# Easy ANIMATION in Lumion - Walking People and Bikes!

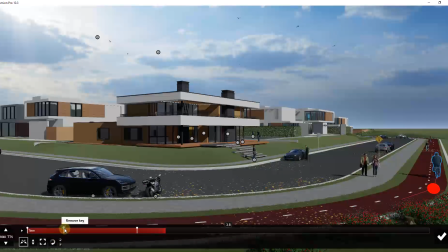(8:17)
So that rotation may not need to start at this keyframe. So I may adjust this keyframe so that he's maybe a little more rotated this way,
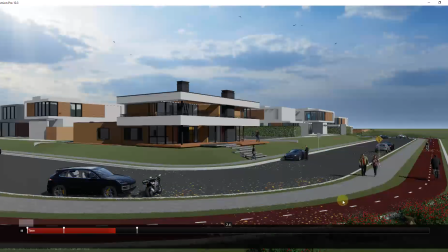(8:30)
so that it doesn't look like he's power sliding around the corner. But then you can see how over the course of this, he's gonna move down your sidewalk. Well, the other thing we wanna do is let's go ahead and let's just pick a point at the very end. So we're just going to select the very end and add a keyframe where he's a little bit further down the road.
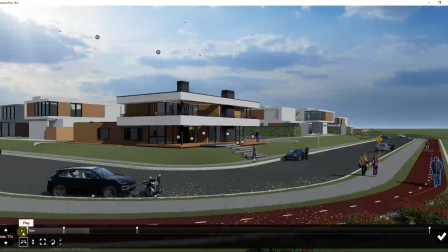(8:50)
And you can kind of adjust this as you go. Just kind of play this to make sure that it looks all right. Like, I don't want him to look like he's in a super big hurry, but I also don't want him to be going super fast down this road.
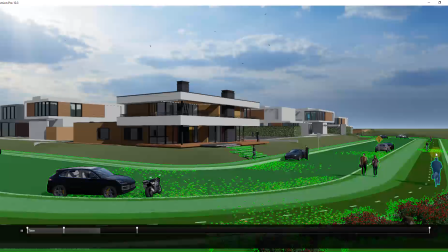(9:03)
So you can use this to animate him moving down the road right here.
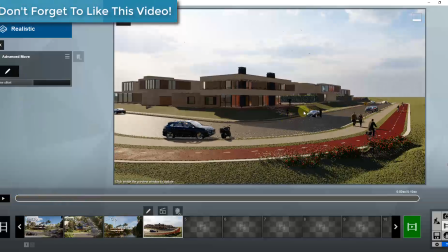(9:08)
And so now, if I was to go back and play my animation, I've got my simple movement happening right here, and I've got my advanced movement happening right here.
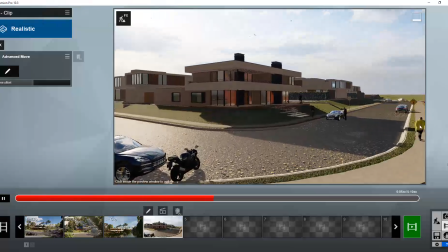(9:17)
So you can see him kind of riding down the road. So we may need to add one or two more movements.
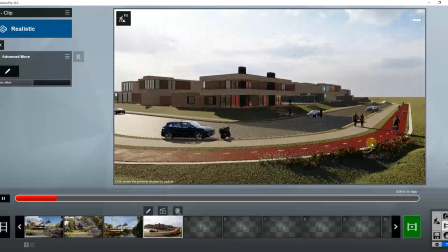(9:22)
We might want to have like a car coming down the road or something like that. But in general, this is how you're going to animate your movements inside of Lumion.
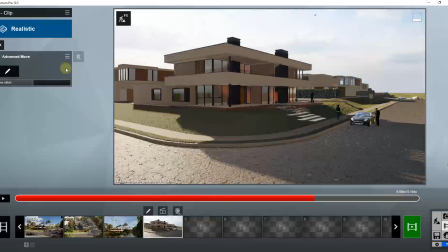(9:30)
But you could go through and animate other elements as well.
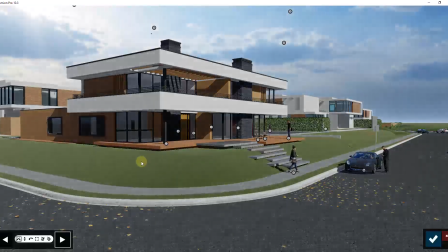(9:35)
So like for example, inside of your move, you could also, and so just real quick, we'll add these people walking down the road as well.
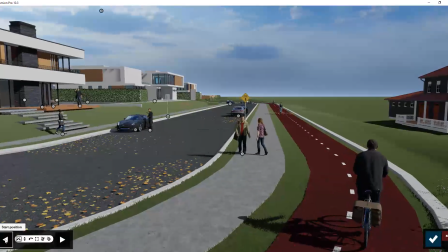(9:43)
So what we wanna do is they already have a start position, right? That's right here. So we wanna set their end position. So we're just gonna set them so that at the end of this, they'll have walked maybe like 3 meters down the road. So kind of like they're strolling right here. So for her, I wanna make sure that she has the right orientation.
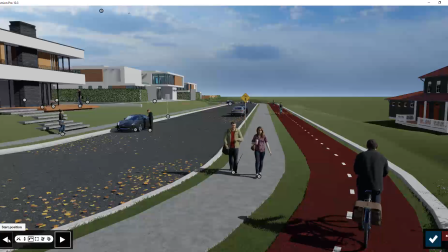(10:02)
You can see how now they have a start and end position that'll be animated over the course of the video.
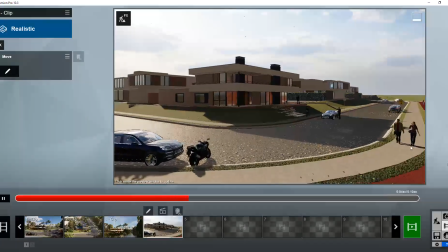(10:07)
And so now if I play this, he's riding his bike down the road, they're moving forward, and then she's walking down the road right here.
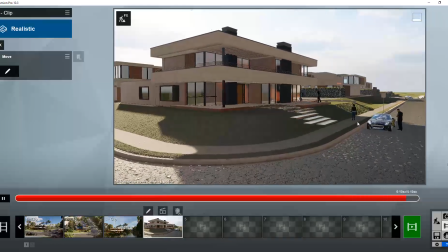(10:14)
So now you have this movement that kind of makes your scene come alive inside of your rendering.
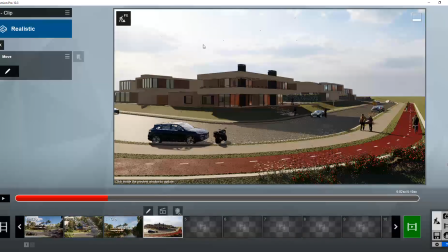(10:19)
And so once we're done with that, we can go back in and we can turn our trees back on.
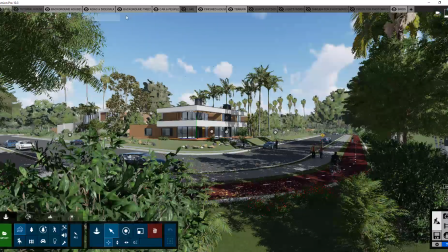(10:23)
So we can come back in here and turn our trees on. And then let's go ahead and render our image.
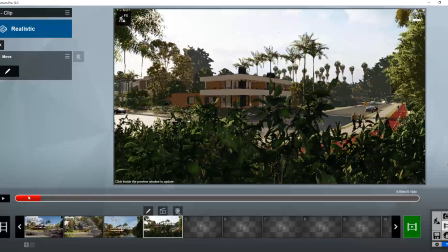(10:29)
So notice how these show up because I turned them back on inside of my build mode.
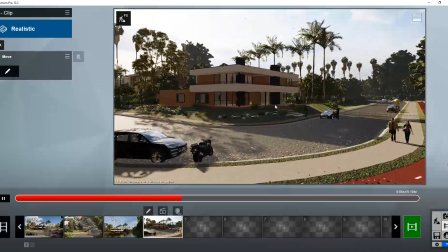(10:32)
So now my camera moves forward through the bushes towards the house over the course of 10 seconds and you've got people walking around.
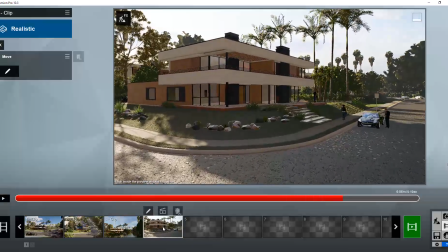(10:41)
And so what we wanna do is we wanna render this clip. So the way that we're gonna render this clip is don't come down here and click this button because it's gonna render every single one of these clips, which is not what you want. What we wanna do instead is click on this button right here for render clip. And what that's gonna allow us to do is that's gonna allow us to render this with our effects.
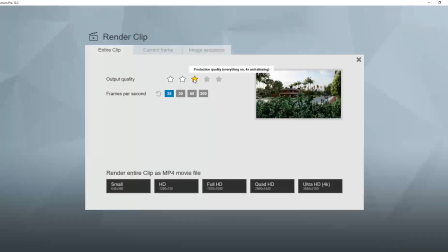(10:59)
And then we can set both the production quality as well as the number of frames per second. I'm gonna leave my output quality at production and I'm gonna leave my frames per second at 25 just so this'll render faster.
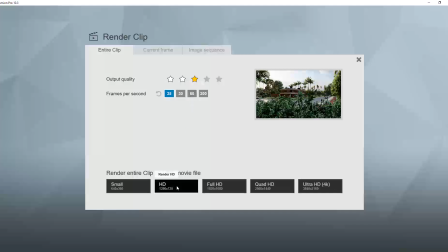(11:11)
Just note that the more frames you render, the longer this'll take. So we're gonna go ahead and we're gonna click on the button for HD. We'll name this and we'll hit enter.
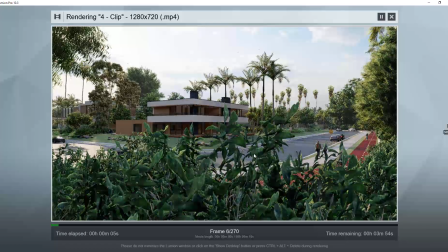(11:20)
And so what this is gonna do is this is gonna go through and it's gonna render out every one of your frames. And so I did place this in here with the plants in the front. I'm gonna let that go because I'm interested to see how that turns out.
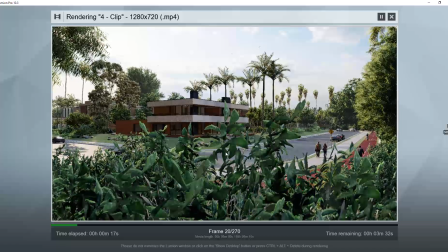(11:32)
If you did want to adjust this, you can just go back and adjust the camera location keyframe.
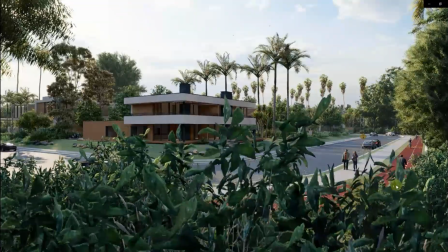(11:37)
And so if we play our created animation, notice how you've got the movement of the bicycle over here.
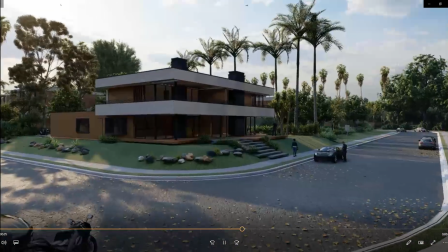(11:42)
You've got the people walking. One thing to note is he does turn around over here in the video.
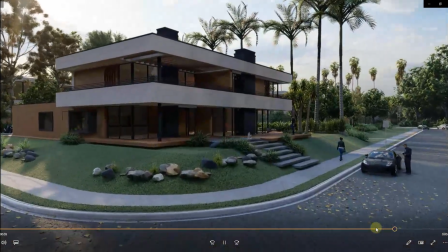(11:47)
So you can see him kind of flip around.
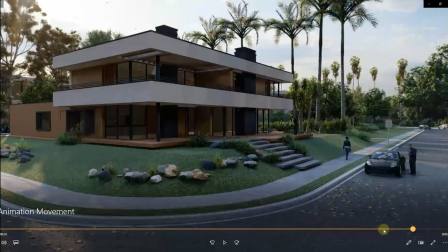(11:49)
So make sure you're paying attention to those details before you start doing a super high quality render that takes hours and hours.
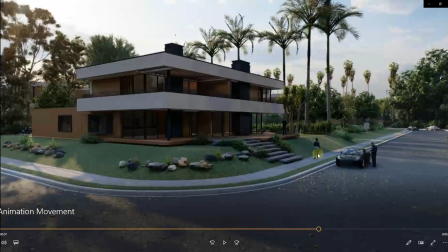(11:57)
So you can see how we get this really great result and the people walking around really adds to the realism of this. Note that I did do this on fairly low settings just for the sake of speed for this video. One thing I would recommend is if you look inside of Lumion,
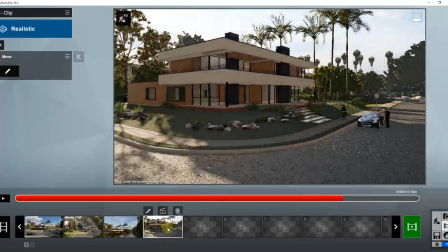(12:12)
we're gonna click on OK, is rendering this out in short clips, right? So having short clips, like little 10-second clips or something like that.